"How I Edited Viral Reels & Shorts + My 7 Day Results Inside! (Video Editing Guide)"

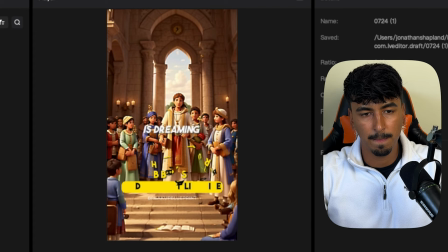(4:09)
So this is the type of content we're going to create.
There's a story in the Bible where Solomon is dreaming.
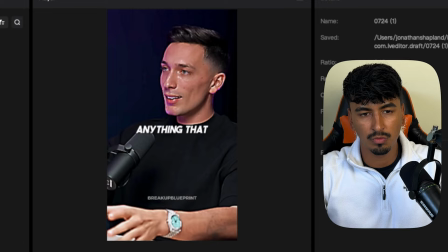(4:13) Goes to the dream state, and God comes to him in dream state. God says to Solomon, anything that you want, I will give you.
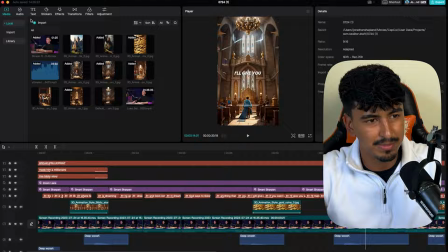(4:20) You want wealth, I'll give you wealth. I'll make you the richest man. You want kingdoms, I'll give you.
See, so the visual cues basically just follow the storyline of the script.
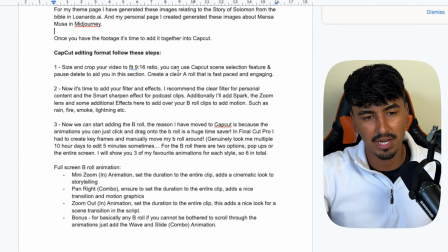(4:28)
Step 1 of the actual editing process, size and crop your video to fit 9:16 ratio.
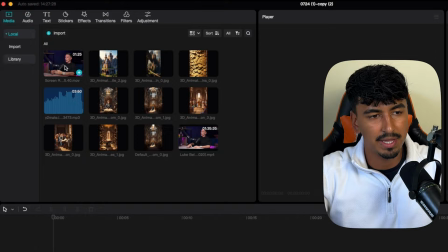(4:33)
Create a roll that's fast paced and engaging. So let's go over to CapCut.
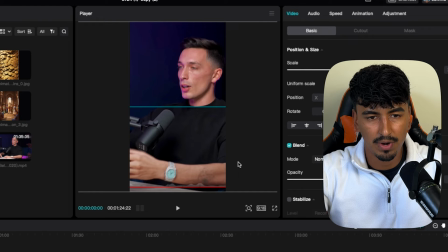(4:37)
What we meant by this is you can literally just click and drop this on here and then open this to the correct 9:16 ratio.
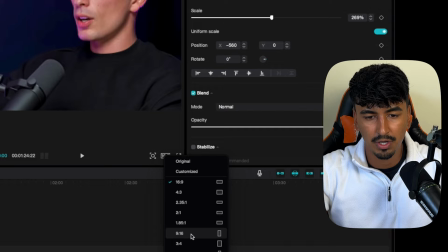(4:45)
So this is obviously for short. And then if it's not the black background like there, you can just change it in CapCut.
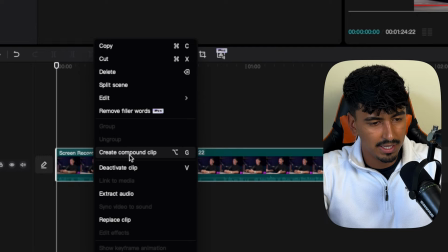(4:51)
So obviously that would be landscape, and 9x16 is portrait. So now we've got the right aspect ratio.
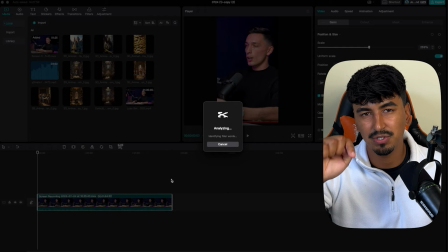(4:57)
If you right click on here, you remove filler words, and then this will automatically come in and basically break down the script, and you'll be able to delete scenes.
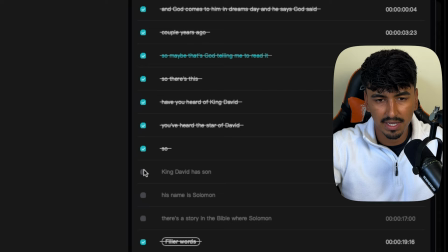(5:05)
You can literally just click delete and it will automatically remove these sections. But we want it to start from there's a story in the Bible, so we'll keep that there.
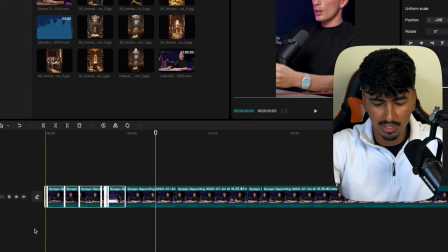(5:12)
That's our perfect clip there. So then I'll just delete the next few scenes and then just click delete in the bottom. Okay, so it starts from there, so just click delete.
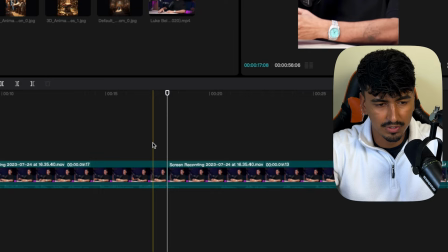(5:19)
So look, that pause is too long as well, so you can just, so all you have to do is just command blade or control blade, and look, come back, control blade, delete. This is basically just cutting out filler words, any spaces, any pauses, because you're trying to keep the attention of someone in death scroll. So you just want it to be information, information, information, no pauses, no lulls, no bits of silence.
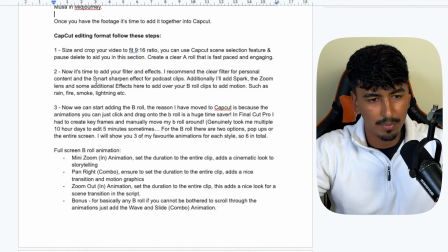(5:39)
So now we've got the A-roll down, let's look on the Google Doc at what the next step is. So size and crop, now it's time to add the filter and effects.
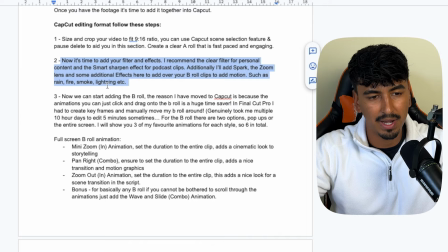(5:47)
I recommend the clear filter for personal content and the smart and sharpen effect for podcast clips.
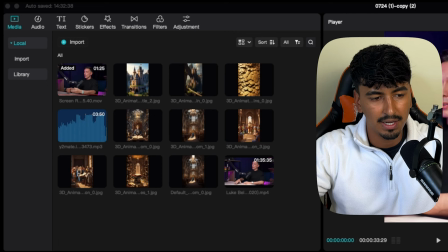(5:52)
And then I'll add the spark and the zoom lens and some additional effects to the B-roll covers later on in the video.
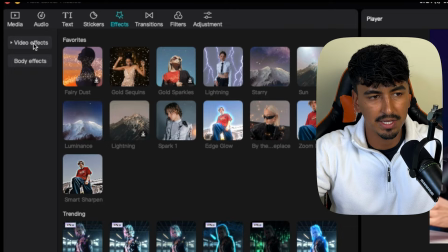(5:57)
Let's go and add some effects. We want to go to smart sharpen.
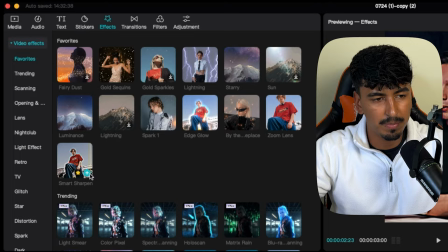(6:01)
So obviously I've favorited all these and I recommend you guys do this, but if you just go on video effects, you'll be able to scroll through and find these.
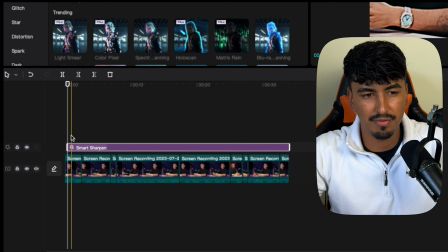(6:08)
So I recommend smart sharpen. You can literally click and add and drag this over the entire video. You've probably seen this all over TikTok, this style of effect.
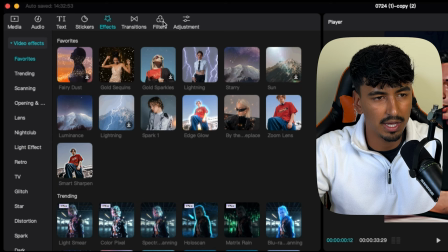(6:15)
It's literally that easy to apply. And then I will also add a filter clear.
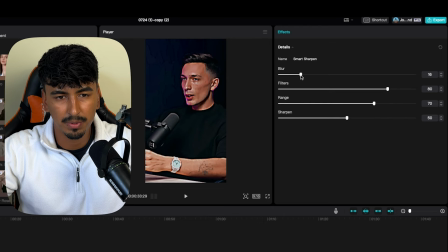(6:20)
There you go. So we'll add that. And then we're gonna reduce the blur on the sharpen and reduce the filters a little bit and the range.
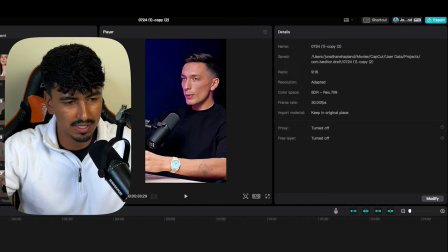(6:28)
But so we wanna basically increase the picture quality. Look at the dramatic difference of the before and after.
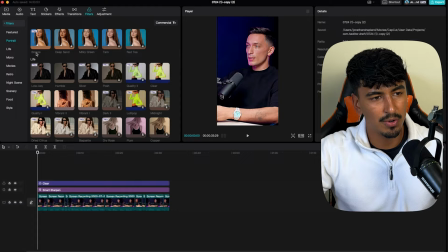(6:34)
So that just obviously adds engagement to it. So now we've got the two base filters that add engagement to the A-roll.
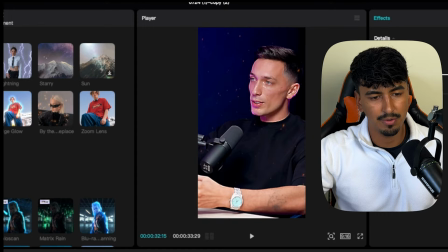(6:40)
The other effects which I'm talking about are the spark. This basically just adds texture, which is another visual element to keep viewers engaged.
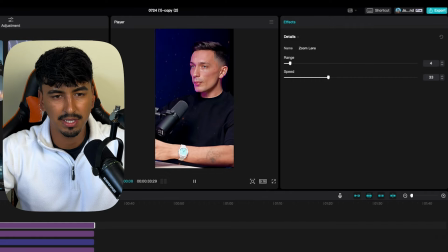(6:47)
And then the final one we're gonna add is zoom. There we go. And then what you wanna do is come over to the range and just make the range really small, and then let's watch this. And it basically would just zoom in and out throughout the whole video. And if you times this with your B-roll, then it just adds to the engagement factors.
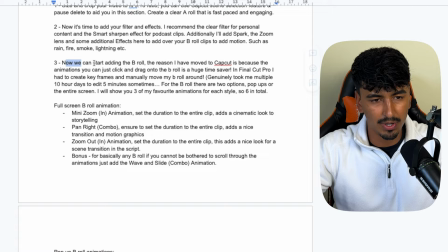(7:04)
That's it. That's our A-roll done. Let's go to the next step in the Google Doc. So we've added the effects. Now we can start adding B-roll. The reason why I've moved over to CapCut instead of using Final Cut Pro is because of all these animations.
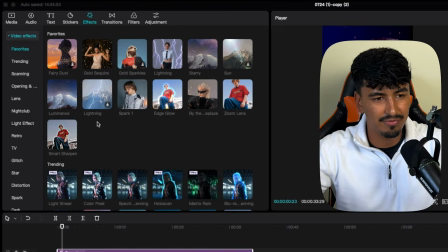(7:16)
So let me show you. And this is genuinely like a massive time saver. So if you go onto your media and let's just say section there.
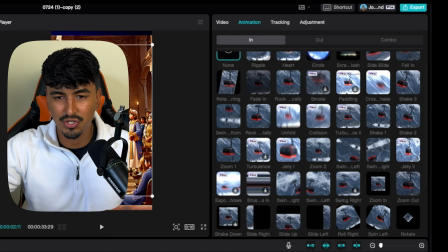(7:26)
So instantly, you can literally just come over to here and all you have to do is just add an effect from their pre-done motion graphics.
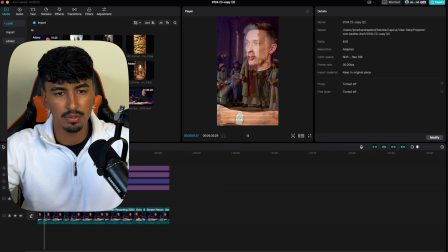(7:34)
There we go, zoom out. And then if you drag and drop the whole clip to the duration of it, zoom out, let's watch this.
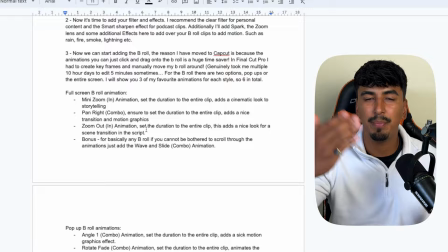(7:42)
So what I mentioned here is that you've got full screen B-rolls where it completely covers your entire phone screen, and this adds sort of like the cinematic effect.
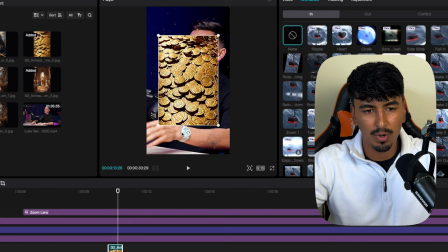(7:50)
And then you've got pop-ups. And let me show you the example of a pop-up. You can do a pop-up like this.
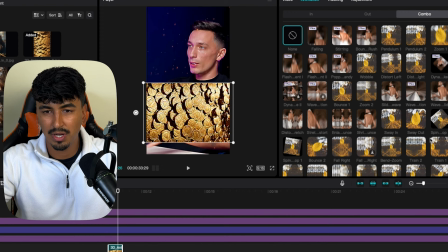(7:55)
So if you're going to have wealth, we could rotate this. This means that you can still keep the person on screen and you could do like a combo, and then make sure it's always full duration. So that's how you can do pop-ups on screen. But for these storytelling ones, from my 8 shorts that I've posted,
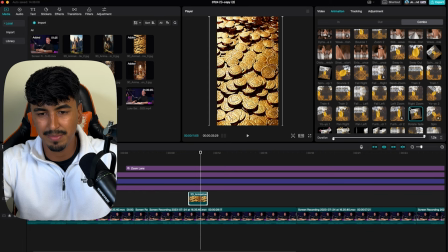(8:09)
there's 2 storytelling ones that I've posted have performed better with these A-roll cinematic scenes.
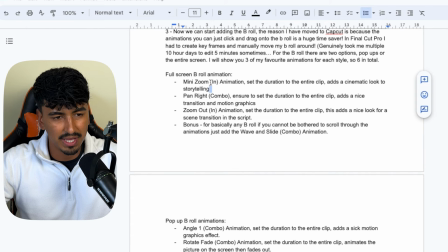(8:15)
So let me add those.